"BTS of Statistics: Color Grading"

Hello and welcome to Tall Guy Films. Today we're talking about color grading in my most recent film, Statistics.
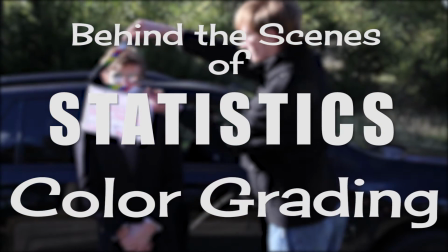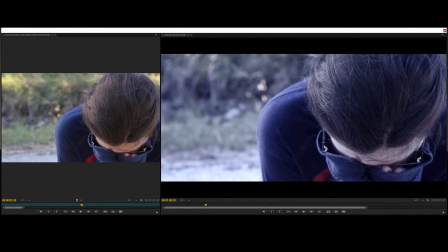[0:12]
Alright, so we're going to jump right in and take a look at this grade. So for statistics, it was pretty easy. There was basically only two separate grades that I did. One for the main portion of the film, and then I did a second grade for the sort of flashback sequence.
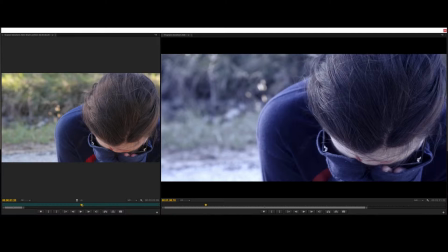[0:29]
So to start out with, let's take a look at the normal grade that I used throughout most of the shot. So you can see right here, over here on this right hand side, we've got the finished shot with the grade and the aspect ratio applied.
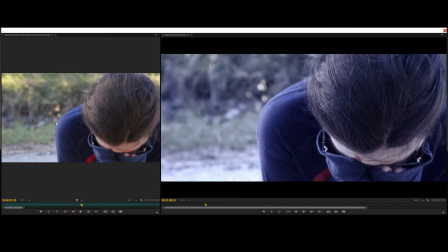[0:44]
And over here in this little kind of smaller area, we've got the original clip, what it looked like originally. So as you can see, there was a really big jump between what the footage I started out with looked like, and then what the final footage looked like. So let's go ahead and jump in.
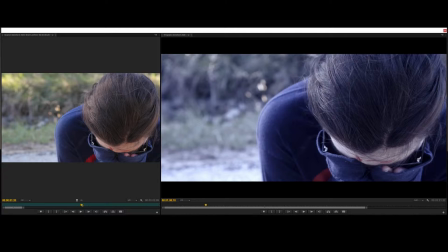[1:03]
Now, I did the grading with Magic Bullet looks because I can work with it straight out of Premiere, but you could achieve basically what I achieved here with something else like, say, DaVinci Resolve or Speed Grade or something like that. But let's go ahead and take a look at Magic Bullet looks.
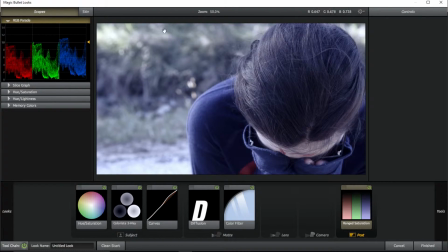[1:23]
Alright, so here it is.
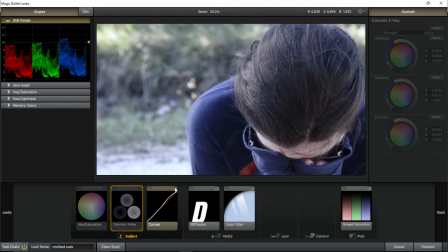[1:25]
So let's go through what I did tool by tool so you can kind of see how I applied this grade.
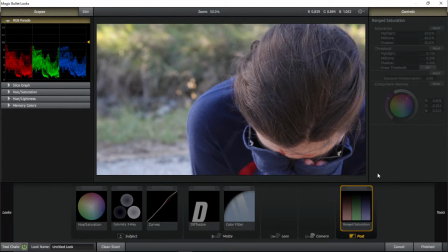[1:32]
Alright, so to start out, this is what the clip looked like originally, like I showed you in here. So to start out, I did the saturation, which, as you can see, basically this just desaturates the clip, particularly the greens.
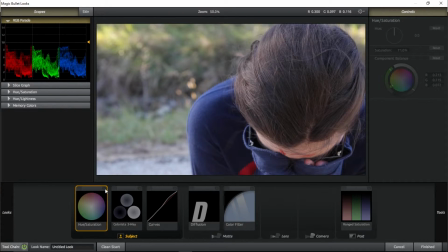[1:47]
If you look down here, look at the red, you can see the red becomes much less vivid, and the blues too. All the colors, but as you can see, I applied about a 71% saturation right here. So if we reset that, that's what it looked like originally, and that's what I did.
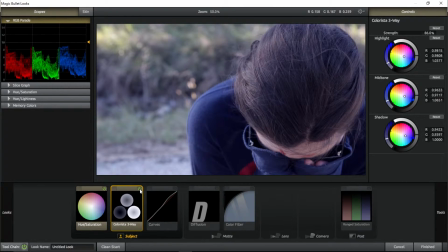[2:03]
Alright, so then I did a Colorista 3-way. The Colorista, what I did is basically, as you can see, I put a lot of blues in here, and the blues is kind of for that nostalgic look, and I strengthened that look later on with another tool we're going to look at,
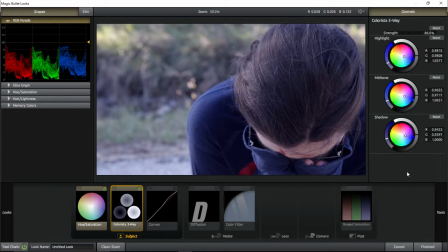[2:19]
but Colorista was basically just getting the beginning of the look going. Next, I applied the curves.
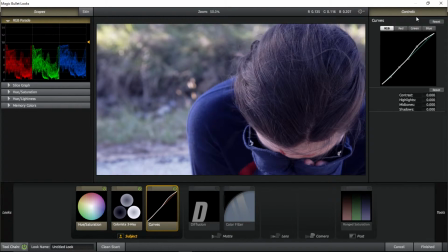[2:25]
With the curves, mainly what I did is I just brought up the highlights, as you can see right here. And mainly I did this just to add some more dynamic range to the shot. It looks pretty flat if you just look at the default shot, but when I apply the curves, as you can see, there's a lot more depth to it, particularly in the background.
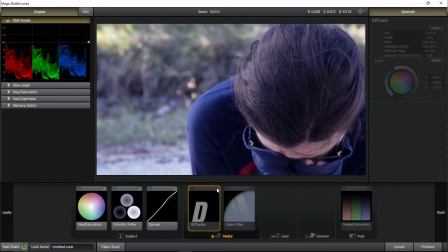[2:43]
Next, I added a diffuse filter, and you can't really see the effect of the diffuse filter here, and I'll probably show you a different shot where the effects of the diffusion is more noticeable, but I did apply that as well. Then I applied a blue color filter,
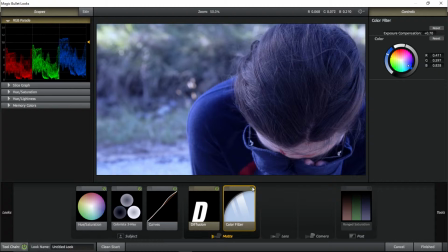[2:57]
and what this does is it even more so strengthens the effect of the blue, and it makes it very blue, but it's actually kind of an overpowering blue at this point. So the last thing I did is I applied a ranged saturation,
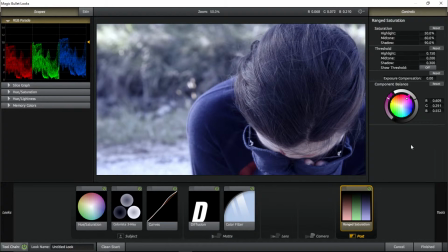[3:12]
and what this does is allows you to control the saturation at the different levels. So if you look here, you can see I brought down the shadow saturation to almost black and white, basically, and then I brought down the midtones and the highlights quite a bit too.
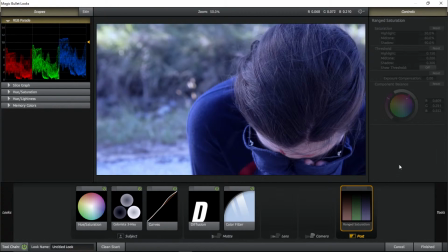[3:29]
And this desaturation, as you can see, it looks really blue right here and with the default,
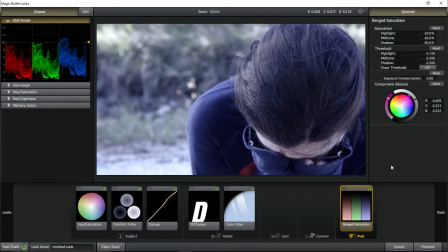[3:34]
but when I add the range saturation, it kind of gives it a more balanced look. So that's pretty much the look for the main part of the film.
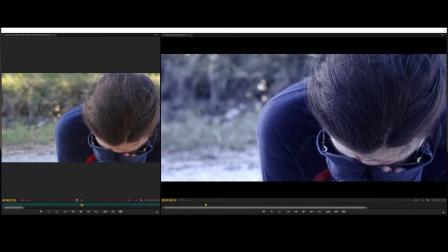[3:44]
And again, you can see it right here in the editor, what it looked like with the aspect ratio applied. But let's look at one more clip, because I mentioned the desaturation, you couldn't see very well what it did. But let's go to a different clip so I can kind of show you how it affected that.